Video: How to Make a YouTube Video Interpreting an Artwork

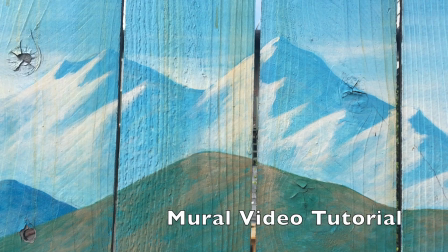(0:00)
This is a video tutorial to help you make a video that describes, analyzes, and interprets a piece of artwork.
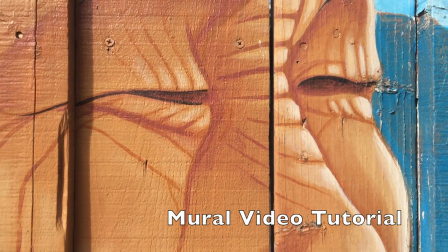(0:07)
Specifically here, we're going to be looking at murals that are in San Francisco's Mission District.
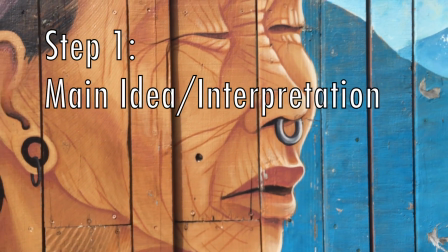(0:13)
The first step that you want to take is to consider how you're going to interpret the artwork for your audience,
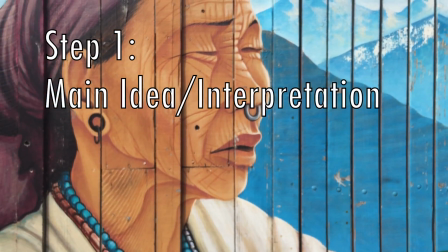(0:21)
your YouTube audience. Any interpretation is okay, you just need evidence for your interpretation.
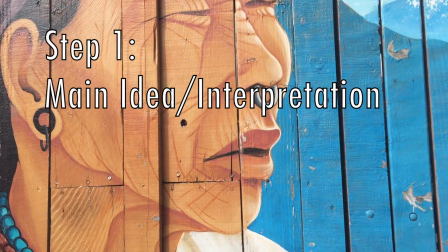(0:29)
That requires you to really look at the painting and determine a lens for interpreting the artwork.
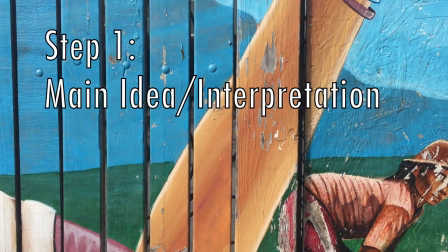(0:37)
What do you see in the artwork? What are the people doing? Does this all come together in a main idea?
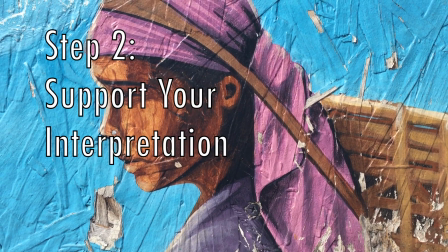(0:44)
To be able to support your argument or your interpretation,
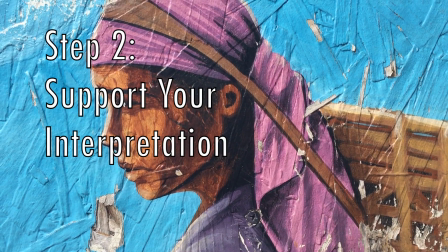(0:49)
you need to be able to describe specific scenes or subjects that are in the mural.
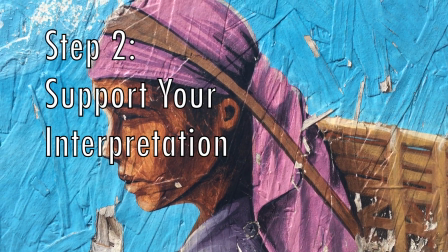(0:54)
So, for example, you will want to use phrases that describe location.
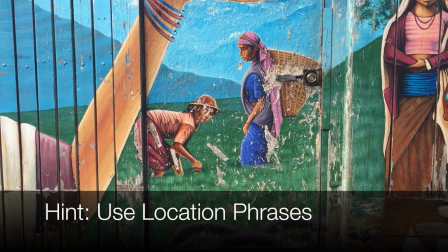(0:59)
In the middle of the painting, there are two women working in the field.
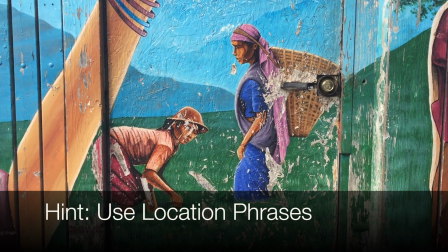(1:05)
That's an example of what I mean.
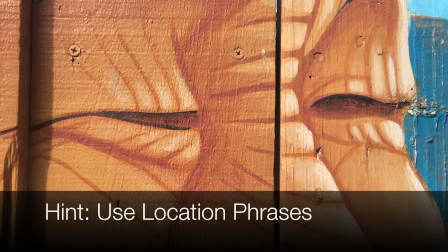(1:07)
Another example is, there is an older woman that is on the left side in the foreground of the mural.
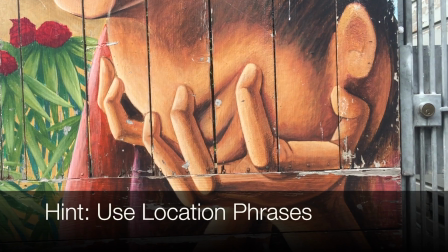(1:16)
That's another example. On the right side, there are two women.
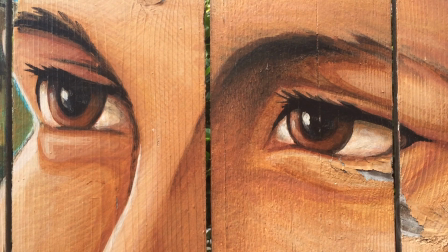(1:21)
One is crying, and the other one, she is looking up at the heavens.
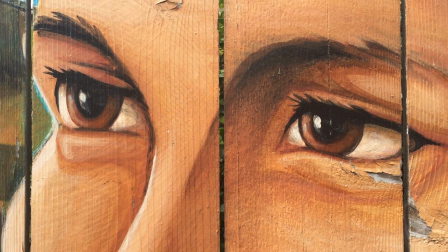(1:27)
Explain specifically to your audience what you see and how it relates to the main idea.
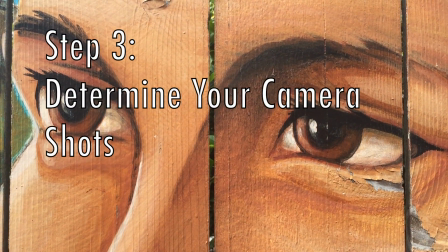(1:33)
A good video will have different kinds of camera shots.
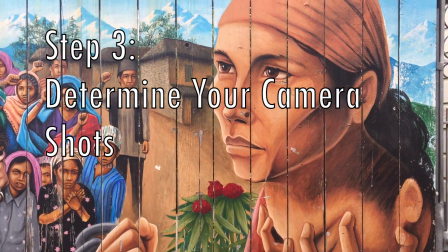(1:37)
The camera shots help the audience watching your video see exactly what you are interpreting.
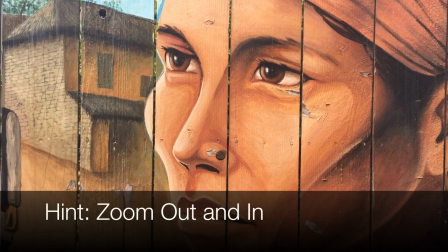(1:44)
You can zoom out and you can zoom in. You can use the computer program to be able to reverse the shot.
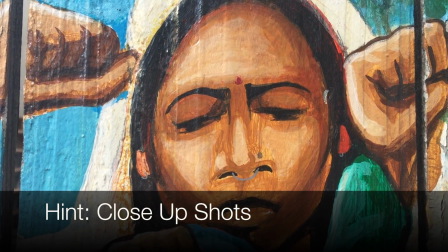(1:52)
You will also want close-ups so that you can describe the facial expressions.
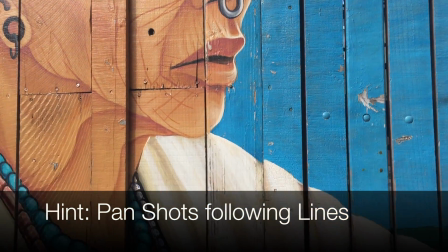(1:58)
Here's an example of a motivated shot following the lines that are in the mural.
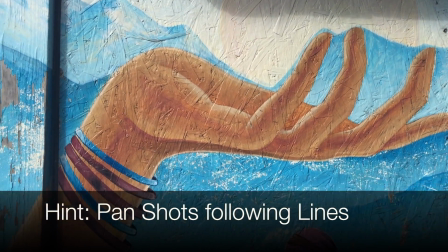(2:03)
You could also reverse these on your computer so that you can draw the attention of your audience to a specific image,
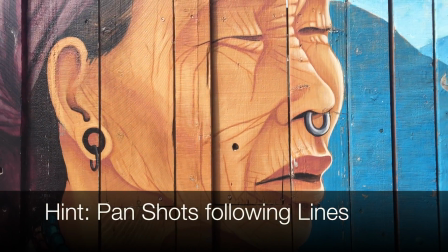(2:12)
further supporting your interpretation of the mural.
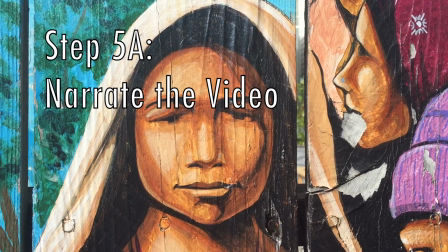(2:16)
Once you've got your interpretation, and you've got your supporting examples,
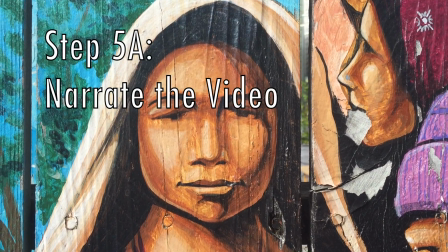(2:21)
and you've got the shots to be able to show it visually to your YouTube audience, then you need to narrate the video.
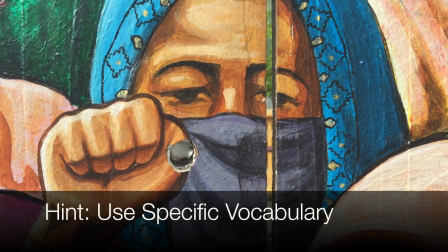(2:29)
Use as much specific vocabulary as possible and use art and design vocabulary words like foreground, background, midground.
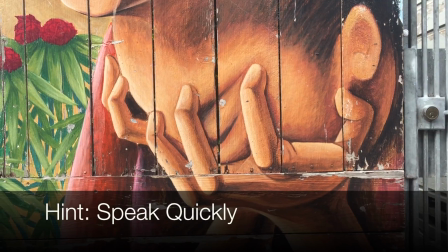(2:38)
You'll need to speak as quickly as possible because we're making this video for YouTube, and if you talk too slowly, people will click off the video and watch something else.
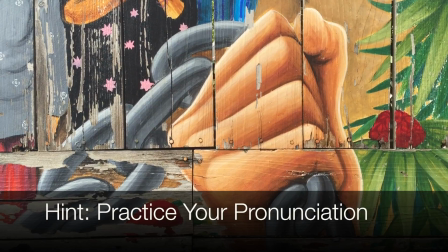(2:48)
That means that you'll need to practice your pronunciation. You'll need to say words clearly.
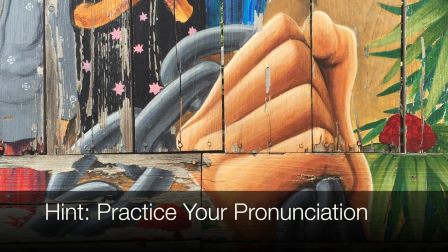(2:53)
Word stress is perfect. Then also sentence stress so that you can move through the words as quickly as possible.
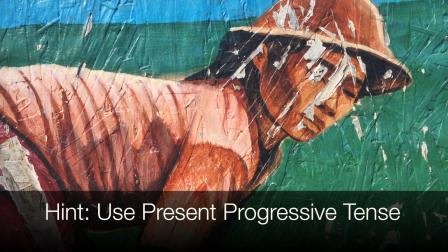(3:01)
When describing the artwork, use the present progressive verb tense to be able to describe the actions that you are seeing.
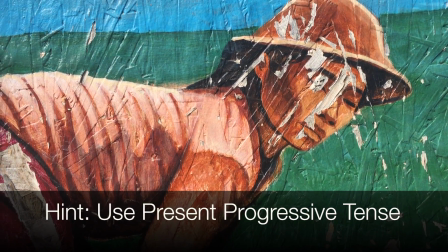(3:08)
For example, the woman is working in the field. Listen to my voice.
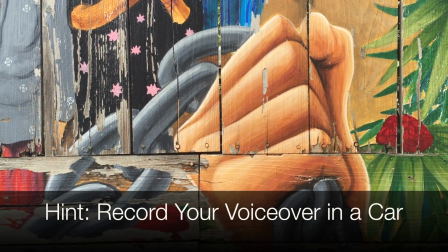(3:14)
Does it sound a little bit different? Well, I have been recording this video in the car, and a car has great sound insulation.
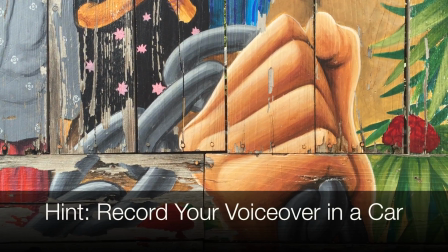(3:23)
Right now I'm in the bathroom, and that's why it makes the sound so echoey.
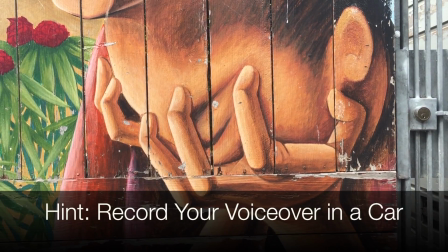(3:28)
The quality of your voice is super important for videos on YouTube.
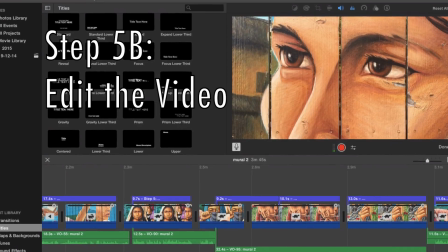(3:32)
While you're working on the narration, you're also editing the video. And this is the most time-consuming part of making the video.
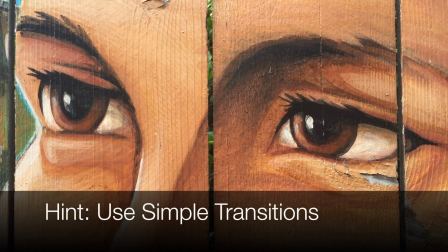(3:41)
Some things to keep in mind are to not use fancy transitions between the camera shots.
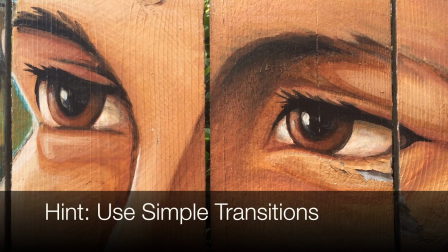(3:48)
It's just hokey and unnecessary. Just use simple cuts in between each image.
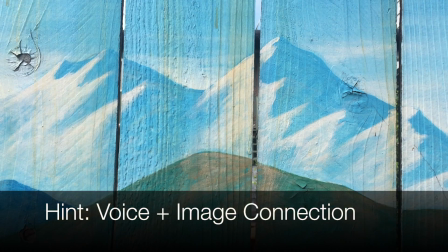(3:55)
Makes it look a little bit more sophisticated. And make sure that you are narrating what the audience is watching.